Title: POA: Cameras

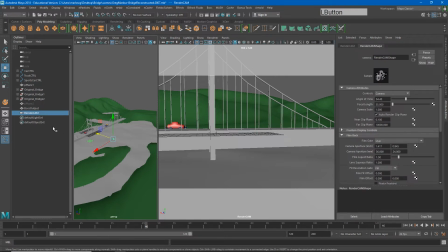I can either click it in my perspective view, I can click it in my outliner, or I can click this little camera up here in my render cam viewport. That will select my render cam. And if I scroll down in my render cam shape node until I find
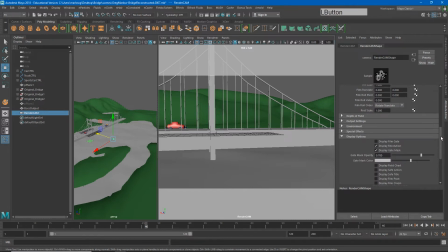display options, then I can change this mask information. Currently, it's somewhat translucent, so I can still see elements outside of this. And occasionally, I'll forget that these are not going to render off screen, or subconsciously, I'll just not pay attention to it.
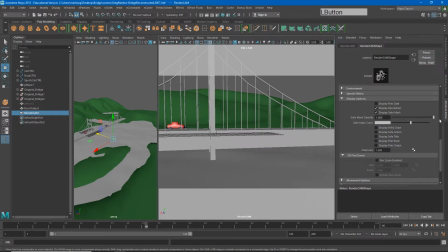So I'm going to make this completely opaque where I can't see through it. And again, just to make this even more evident,
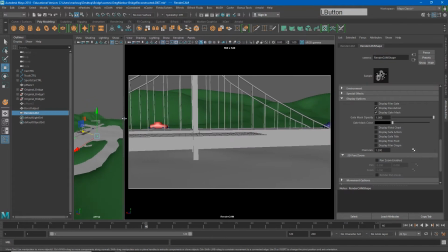I usually change this to black. And so now it's very obvious what we're going to see in our final render. It's within this box. I'm going to go ahead and go back to my channel box just to give us a little bit more space so we can see.
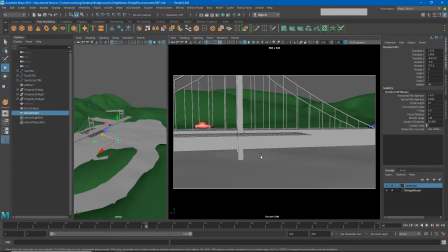Now, camera animation can seem complicated, but on the fundamental levels, it's just like animating any other object. I have an object in here. I can place it in one location on frame one, and if I hit S, I've set a keyframe on that camera. As I move along my timeline,
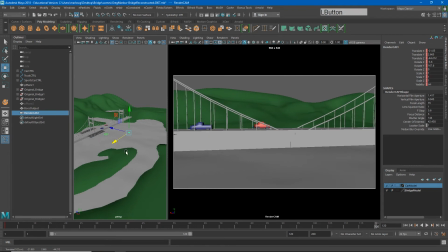I can place it in another location in a different part of my timeline and hit S. And now, if I click in my render cam window, you'll be able to see that I have some camera animation.
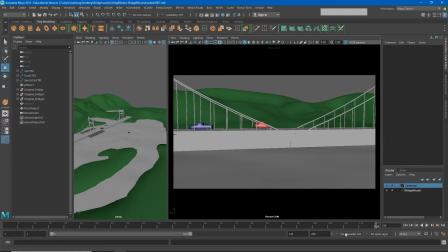This, however, is not showing off my animation the best in the world. So I'm going to go ahead and delete those keyframes.
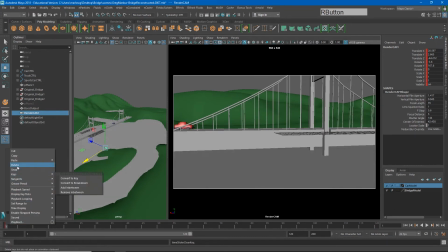And we're going to create some animation on this camera that shows the audience our animation in the most effective way possible. I'm going to do this by primarily thinking of each keyframe as a composition.
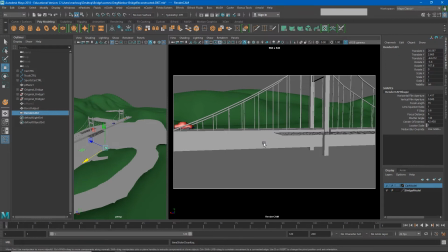I am currently on frame one, so I'm going to place my camera in a location that shows the scene the best it possibly can.
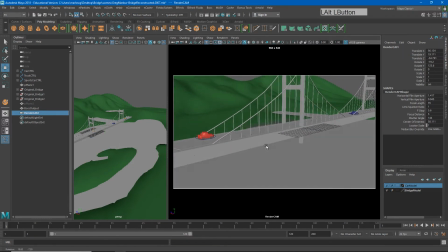So if I start here, we're able to see the mountains. We're able to see our red car. Maybe something like this.
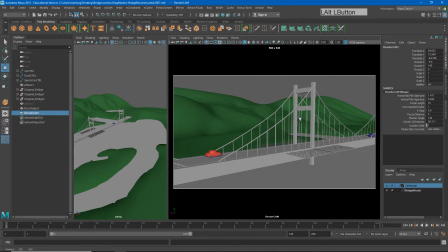We're able to see the top of the bridge and maybe get a little bit more of a horizon on that. So this is a pretty good spot for our animation to start. So again, I will make sure my camera is selected, and then I'll hit S to set a keyframe on that selected object.
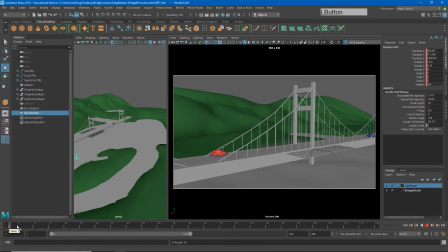So as our animation progresses, though, this becomes a less effective camera view to be able to see the important parts of the animation. So on frame 60,
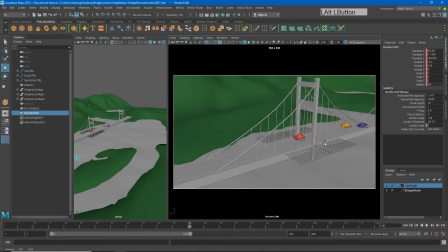I'll change my camera and create a new keyframe that shows the action a little better. So maybe something like this.
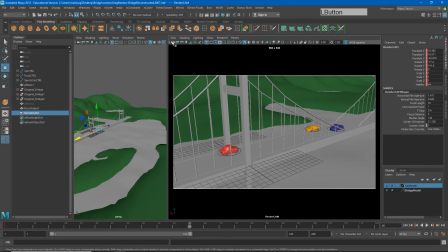If this is where I want my camera to be, I'll make sure the camera is selected, and I'll press S to set another keyframe.
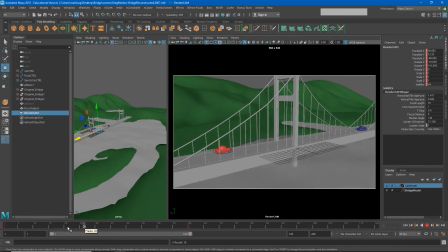And now you'll see that my camera starts from my first pose and progresses through to show the action a little more clearly.
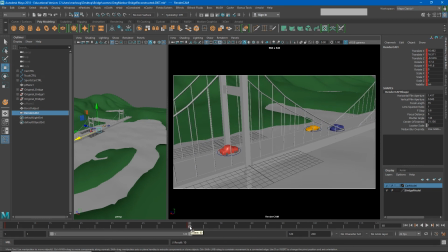Now, from here, if I just kept my camera here, it shows the majority of the important parts pretty well.
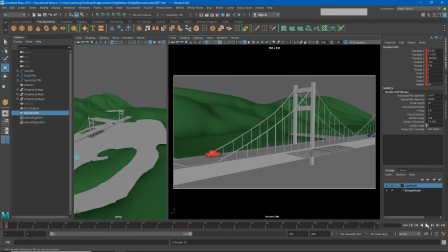But if I were to just hit play on this, it will feel like the camera suddenly stops for no real reason. So just to keep the camera from being distracting, I'm going to add a little bit more animation
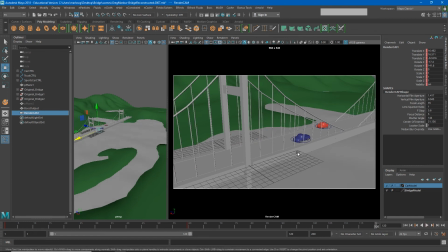to the end of this to make it feel like the scene is kind of settling. So I'll tumble around just a little bit